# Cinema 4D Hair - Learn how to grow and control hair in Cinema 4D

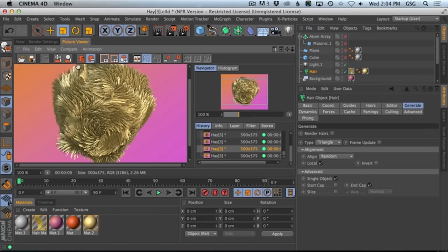2727s
The main thing being, when you look up here, you see how like this highlight is like this big, big glaring highlight in one particular spot. As soon as we randomly rotate, it gets spread out among all of its neighbors. Oh, dude. This makes me want to kind of tint that specular a bit. Now we can really dial this specular.
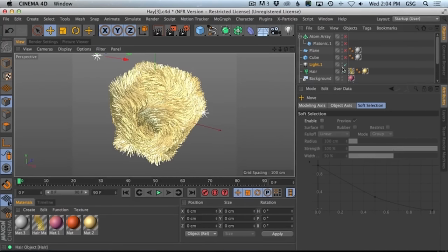2748s
And find a place for it. So yeah, you're even getting really good real-time feedback on that.
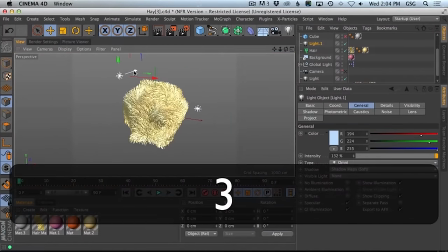2755s
Yeah, we're getting some good feedback here. Now we can make this even more of like a fuzzy
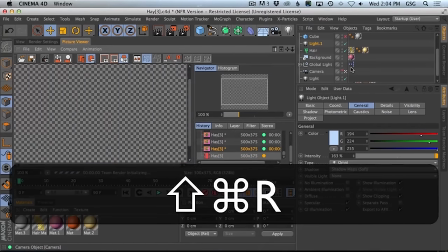2764s
specular, and not as much of a just like a side kind of afterthought.
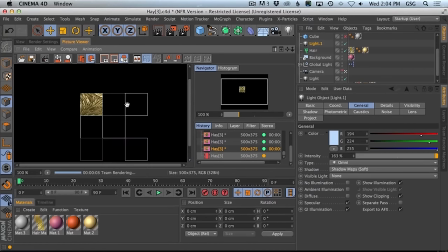2769s
Mm-hmm. I think this might actually make it look a little bit more fuzzy in the back.
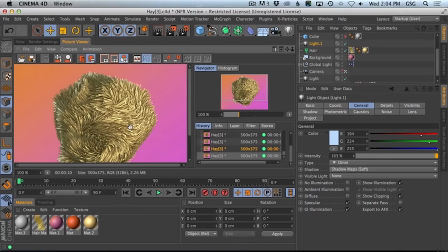2776s
Yeah, those little catches right there. And that's the thing for me. Like all those little, all these little like fuzzy thing. And this is gonna, anytime you have hair, a backlight is always gonna make these little edges pop like that. But man, I think that's pretty close, buddy.
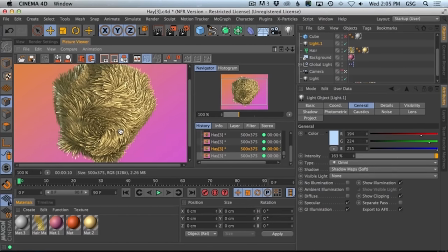2795s
I mean, we like if I was trying to recreate that image, or if that was a job, like you spend 5 more hours doing things.
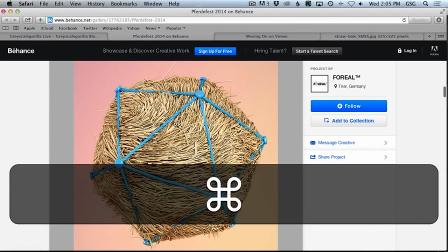2802s
I was thinking about if we wanted to get additional variation in the size and whatnot, we could actually copy the hair object, have multiple hair objects. Yeah. Multiple hair objects means we could have darker strands of hay and lighter strands of hay. I mean, look at the specular in that, super broad.
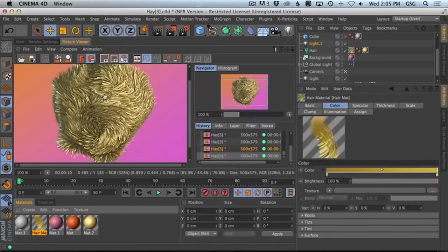2815s
Like, yeah, that could be too. You know, maybe we do a last minute check on the specular, because that's going to do a lot of difference.
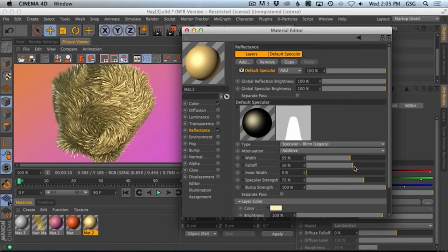2824s
So maybe instead of it being so high, it's a little bit more Square.
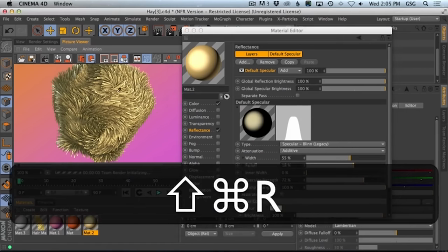2828s
Like a little more squarish, and that's going to really bling out the spec on more pieces.
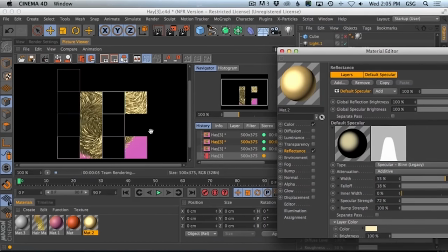2834s
You're just going to see more of it, and it's going to be a lot brighter. So there's a good difference between the two.
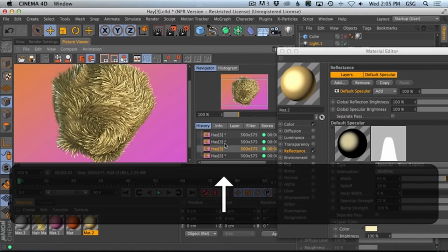2841s
Much brighter overall. I think you're right. That broad spec is a thing.
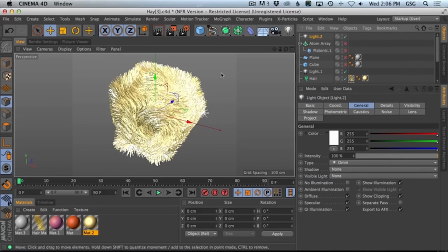2847s
The other thing I would do. And all of these are last-minute things, right? I try this all the time when I'm playing with hair and all these kind of things. I know we're not actually rendering hair, but it's with all these different particle kind of things, I'm always going to try these last-minute tries.
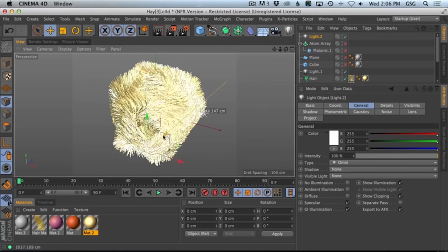2864s
So I'm going to turn off diffuse. I'm going to try to find another good place for specular. Maybe it's actually from below because it's a little bit dull on the bottom. And just try like a slightly different color. So there we go. Same camera angle, same everything.
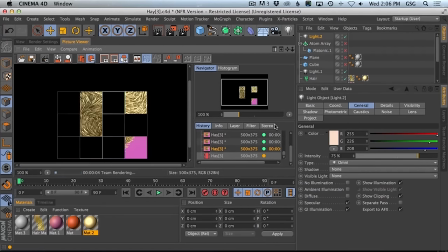2881s
And we're going to go, because of our specular settings, we can just pick up a little bit more detail on the bottom there.
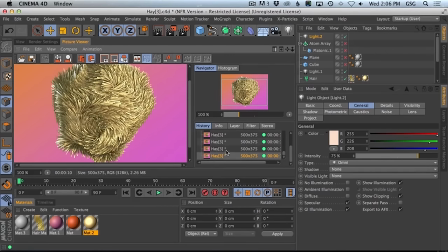2889s
See how it filled in the bottom just by adding that spec? And actually, we have to turn on at least some soft shadows, because it's really adding spec to everything, even stuff above it.
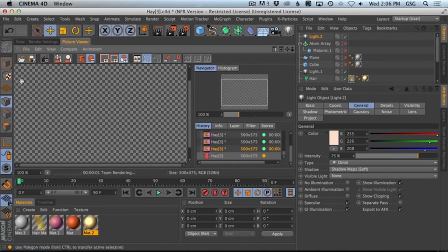2899s
So you want to make sure you at least have some soft shadows on so that the specular is not, again, hitting everything on the object.
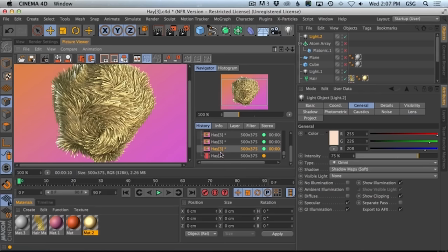2907s
It's only where the light is. Sure. So now we can compare. We're getting down to these little subtle moves. Yeah. I think, Chris, what you're saying is we can tweak each one of these little hairs a million different ways to make it look a little tighter to this original.
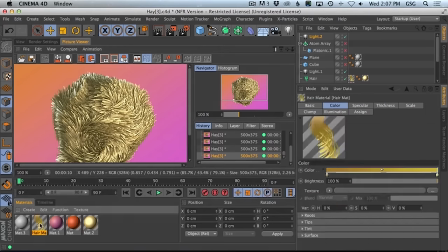2922s
But I think the concept, other than, you know, I'm seeing maybe some size things we could try,
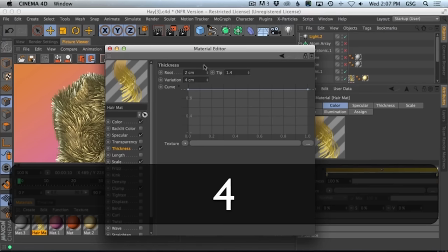2929s
maybe even smaller, but then with more hairs, which we could add even more hairs right now,
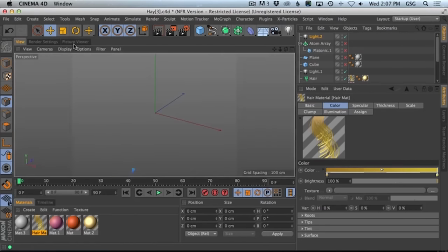2936s
couldn't we, Chris? Yep. Well, actually, before you do that, let me take it real quick. Yeah, go ahead. What I was going to say is, like, when we look here, you see we get these cool little, like, random guys shooting off in the middle of nowhere?
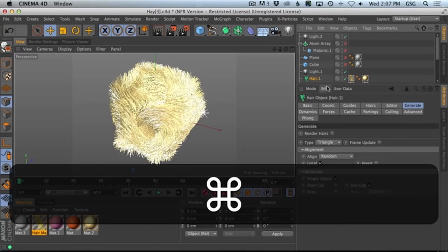2945s
Like, doing that would be crazy easy. All we have to do is copy the hair. We have a complete duplicate. But this is way too many.
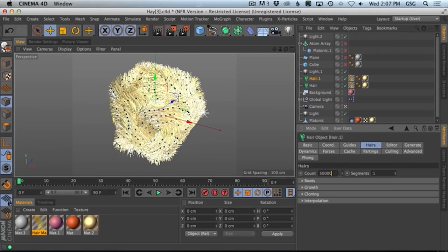2951s
So now we can drop this down to, like, 500. So it's very few.
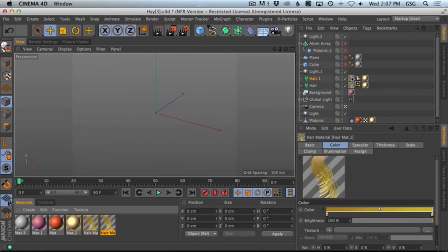2956s
And we'll also copy this hair material. And I'll put that on the copy. And we'll just call these the stray hairs.
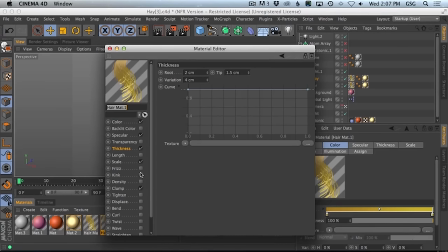2963s
Great idea. And now here, now we go and we'll turn on the frizz and we'll turn on the kink. And now those guys can get pushed way the heck crazy.